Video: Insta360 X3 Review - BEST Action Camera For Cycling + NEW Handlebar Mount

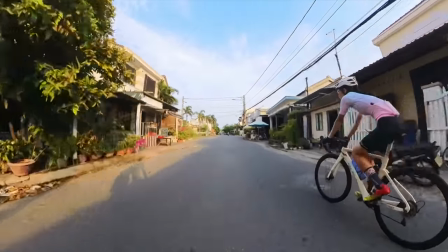[12:21]
Tun Tun's leading the way
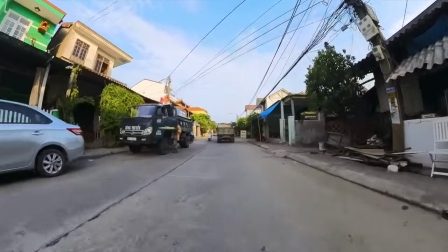[12:24]
Really colorful loving all the green all the nature the flowers everywhere and the doggies And here we are straight ahead.
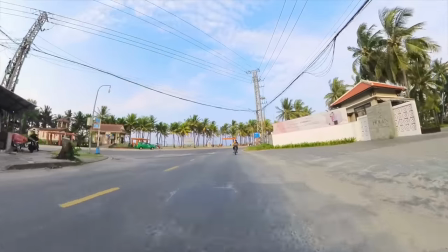[12:31]
We got the beach
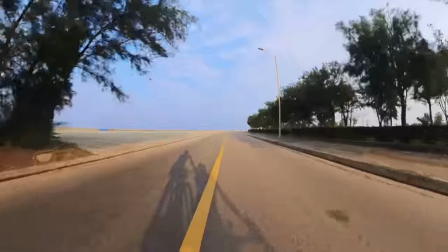[12:36]
We're gonna go down to another nice viewpoint right down here Here we are guys The viewpoint.
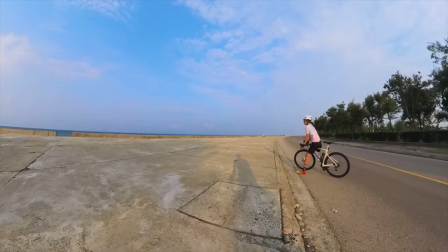[12:43]
Wow. There's no one out here today Okay, let's check this out.
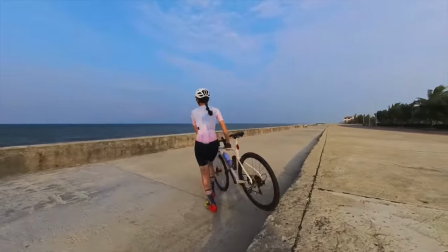[12:51]
Usually more in the evening time, there's a couple of food stands here, lots of people getting their snacks while enjoying the beautiful views.
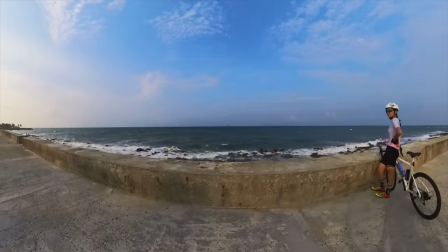[13:00]
Let's check this out.
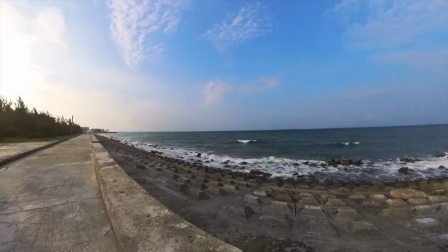[13:05]
Fishing. Yeah, Tung wants to do fishing. Really windy right now, check out some of these massive waves.
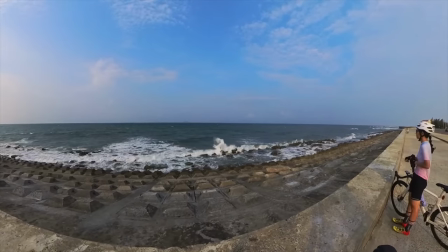[13:13]
would be great for surfing but probably don't want to wash up on these rocks right here while we're here this is another accessory i wanted to try this is the bullet time cord so we just screw this on you can see this is an extension cord so we can swing the camera get an interesting shot so first i'm going to put the camera on bullet time mode this is 4k 120 frames per second
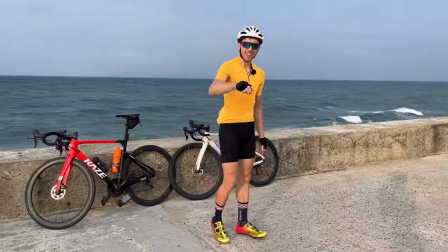[13:38]
and I don't want this to touch the ground, but let's give this a shot. Woo!
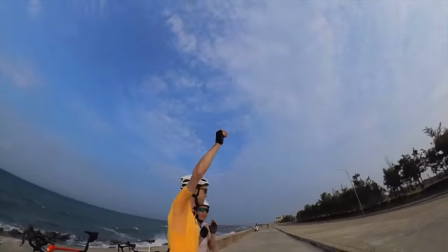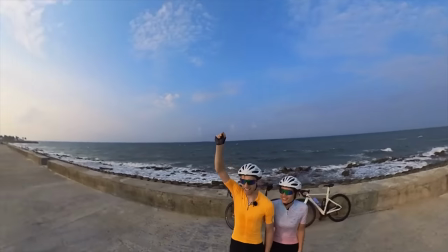Okay, that was a lot of fun. Let us know what you guys think of that shot. There's a bunch of interesting modes on this camera that you can use in the application and we're only testing out a few of them today, but let us know what you think. Do you guys like it? Anyway, we're starting to lose the sunlight here, so we got to rush over to Hoi An Old Town and let's start heading over that way.
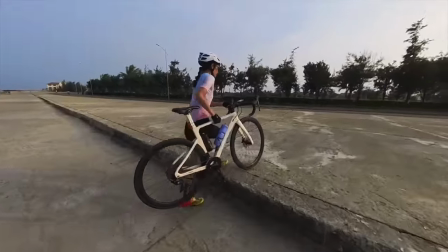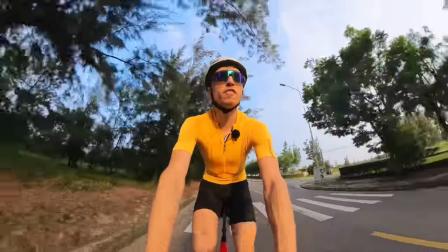[14:17]
And while we're cycling over to the Old Town, I want to do another test.
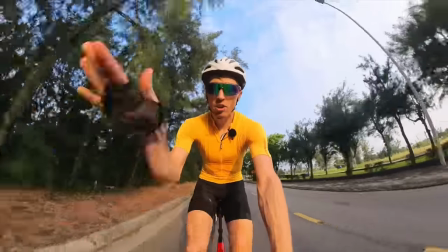[14:21]
So I'm using the same mount, but you can change the angle of the extension rod.
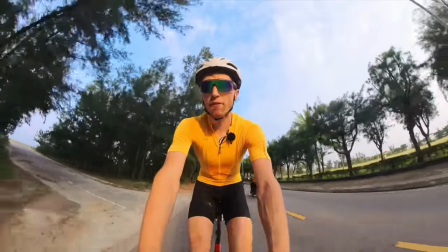[14:27]
So before this whole ride I've been just doing it flat like straight out in front of the bike.
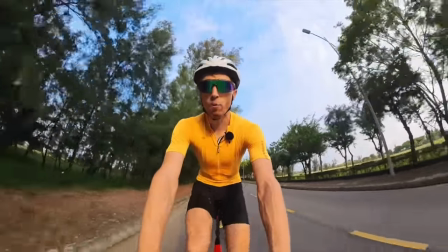[14:32]
So that gives you a further out perspective Right now I've angled it more upwards. So you should be getting a nicer view of myself.
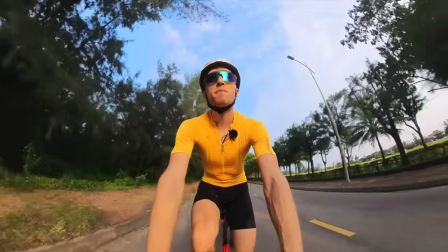[14:40]
It's closer to my face and We're also riding into the sunset right now.
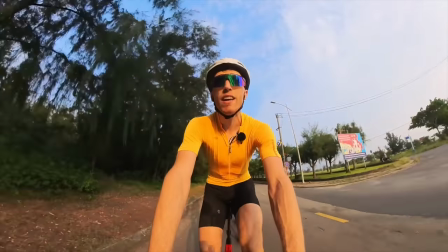[14:45]
So we should have some good lighting on us right now that's another pro tip when you're filming with action cameras I always get asked like how do you
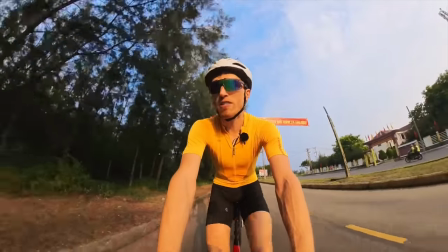[14:53]
film and get such good quality out of your cameras and one of the most important things is where you're like holding the camera how you're
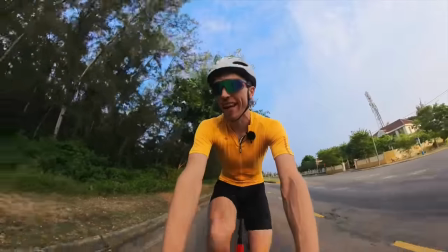[15:01]
holding it are you keeping it steady as possible and also lighting lighting is huge so you always as much as possible
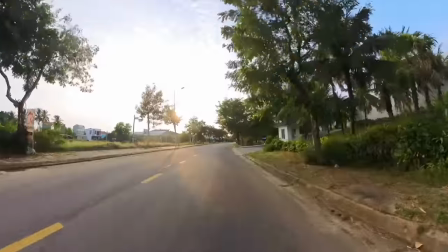[15:09]
want to film like in the direction of the sunlight not into the Sun when you film directly into the Sun you're not going to get you're just going to get more harsher
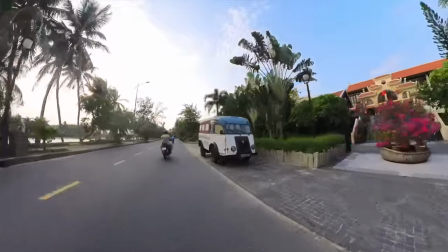[15:17]
sat shadows. Check out these interesting trucks here. Also the cool bridge over here.
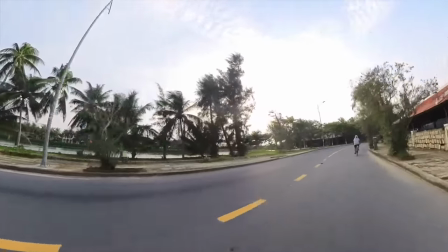[15:26]
Check that out.
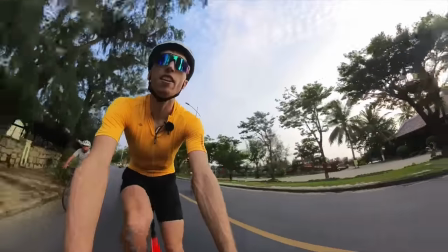[15:30]
Yeah I think that's another nice thing about this higher angle is when the camera's too low sometimes
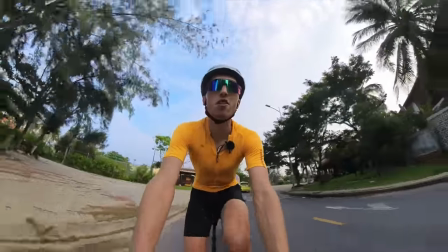[15:35]
you guys can't see like things I want to show you because there's some kind of wall or blockade but
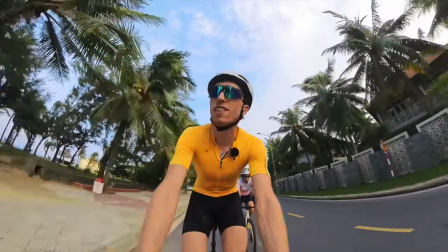[15:40]
if the camera's more high up you can see over those they got the dolphin garbage cans.
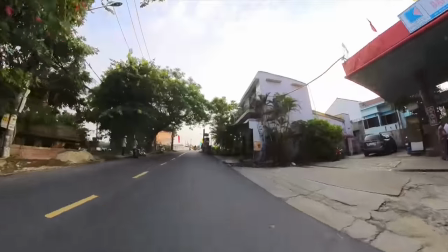[15:47]
Those are cute Got a little gas station here, and oh,
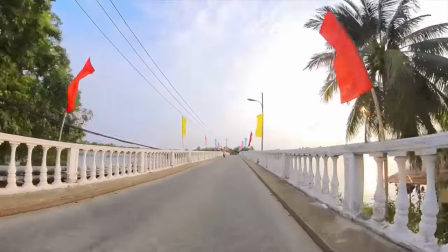[15:52]
we're going over this cool little bridge we got the rainbow flags and
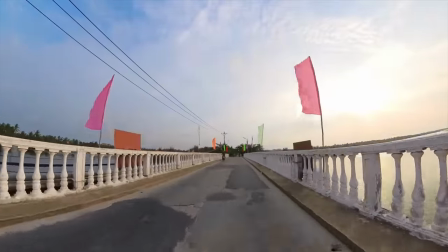[15:57]
Hopefully you can see over the Barrier here, but nice sunset view
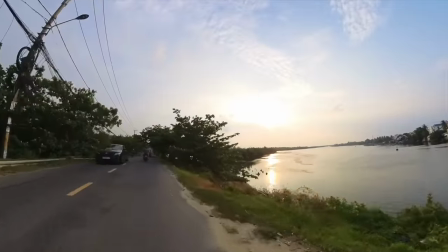[16:02]
over the river You can sit here beautiful
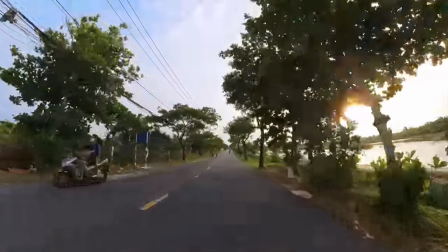[16:10]
Yeah, these are the kind of views that you can enjoy here in Hoi An nice vibe Canopy trees, bicycles,
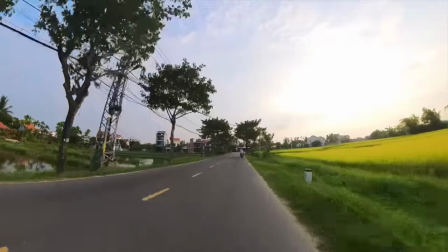[16:18]
rice fields, sunset. Does it get better? Speed bumps.
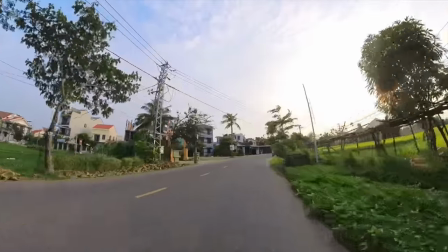[16:26]
Little ones, that's okay. I can deal with those. Here we are guys.